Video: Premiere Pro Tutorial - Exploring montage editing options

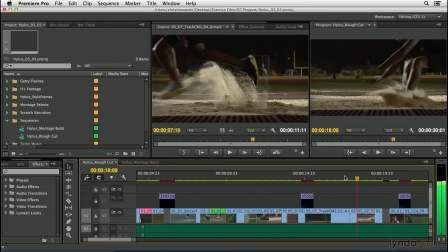Now here he's touched the ground and is almost falling forward and I actually sink the cut at this point. Watch.
Too much sugar dehydrates you and robs your energy when you need it most.
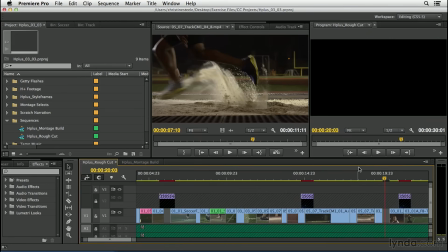Double cutting the action. All right now let's fill in this gap here.
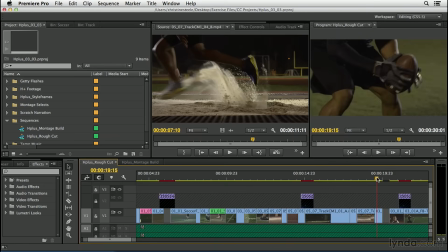I want to show you something you can do rather than having to time remap a clip. You can actually repeat it and then offset it a tiny bit and it almost creates the same look. Instead of rewinding and playing forward again with an effect that takes some time to create, I'm simply going to select this shot.
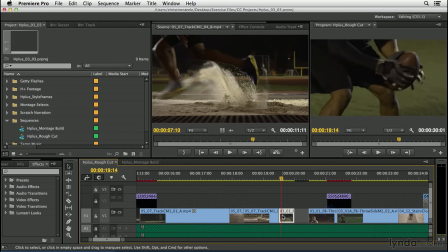It's this one here where he's about to throw the football. I'll option click and drag a copy of it right next to itself. So the action repeats. And instead of having to go in with time remapping and rewind and back up and play forward again, it just repeats the shot.
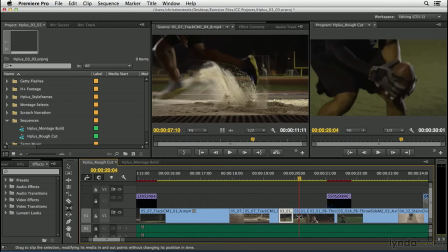But I can offset it a bit with a slip. So I'll press Y for slip. And then I can offset where it begins and ends. I can just back up a little bit. And so it double cuts the action. See?
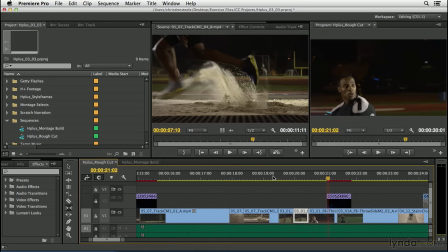And creates a stutter effect without having to actually drop an effect on there. Now, the last thing I'd like to do is create a butterfly or flutter cut.
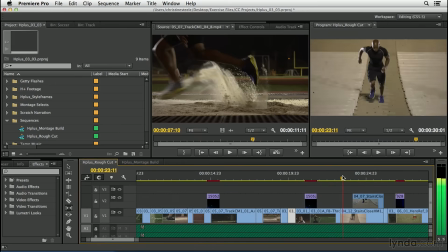And I'll show you how I do that. I need to unlock that track. What I've done here is I've got a shot of one of the athletes training and he's running up the stairs. Now I've got a shot of his close-up placed right on top of that track, but you can't see through it at this point.
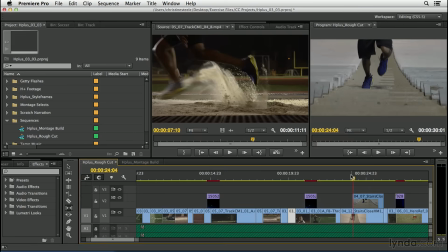It's just a solid clip. What I'm going to do here is sync up the two feet. He's stepping down onto his right foot, he's stepping down onto his right foot in the close-up shot. And then as the music changes or hits a beat, I'll grab the razor blade with the C key.
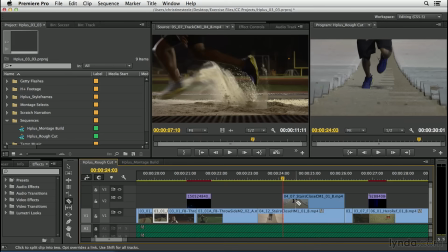And when I hear a music beat change, I'm just going to make a cut. There's one. And I'll play forward until I hear another beat. Hear it? There it is. There's another one.
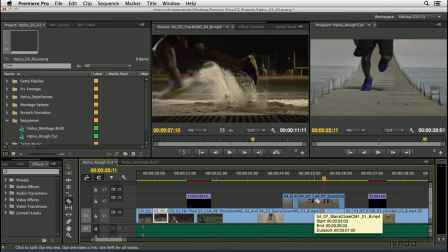Okay, and then I'll go back to the selection tool with V, and I'll simply delete some of these shots, right? So I can actually choose where I want. That's the one that matches.
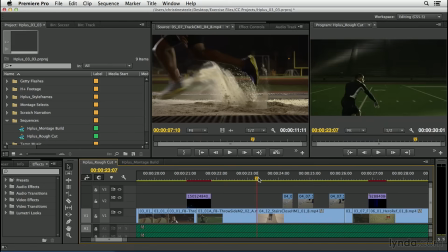Okay, so and then I can play with this. But this will create a fluttering between the two camera angles.
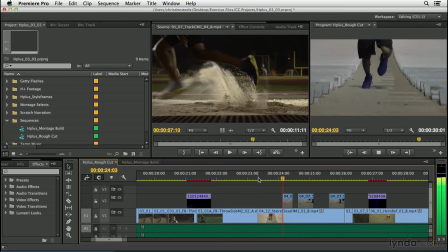All right, so.
Everything you need, nothing you don't.
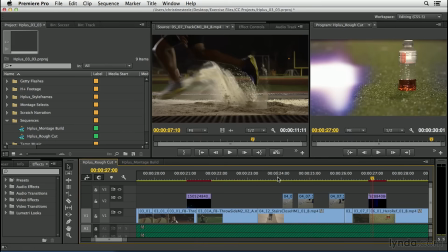Now I may decide to shorten that whole set, but that's how I could create some stutter effects or flutter cut this and not actually have to go in and time remap. So there's some really great effects work you can do with timing of the shots.
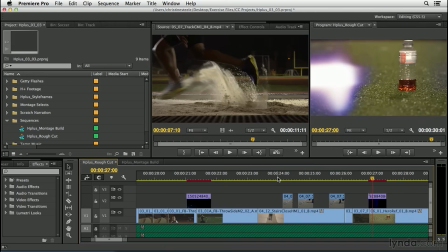These are some options you can use when you're cutting any kind of montage that allow you to create an effects look that's really cool, and it doesn't require any additional effects packages. You can do this in any editing application. Let's play through the entire thing and watch the changes I just made.
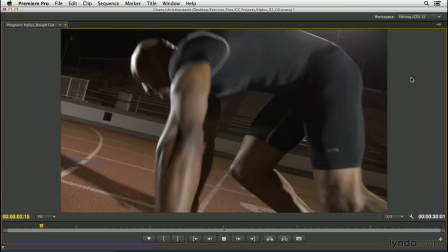You work hard and play harder. Water can't give you back what you lose.
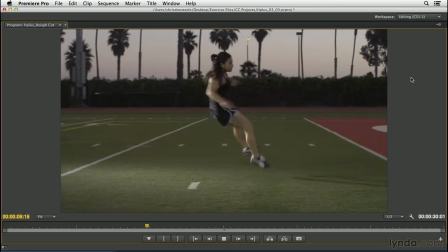Hplus has what you need. natural electrolytes from plants not chemicals h
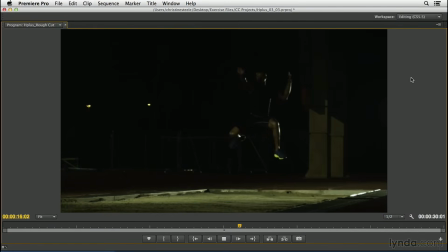plus isn't made in a lab too much sugar dehydrates you and robs your energy when you need it
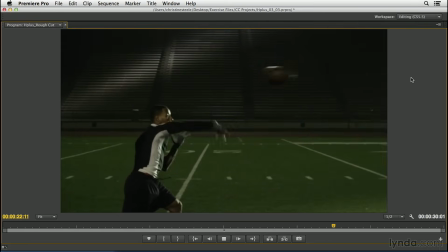most h plus only has five grams everything you need nothing you
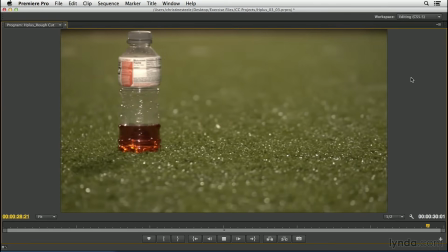don't h plus natural rehydration you should be able to feel how
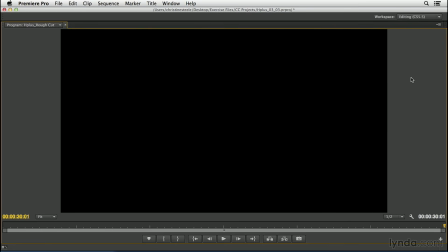some of those montage cutting options i used creating timing effects just by cutting have helped increase the power and energy of this edit.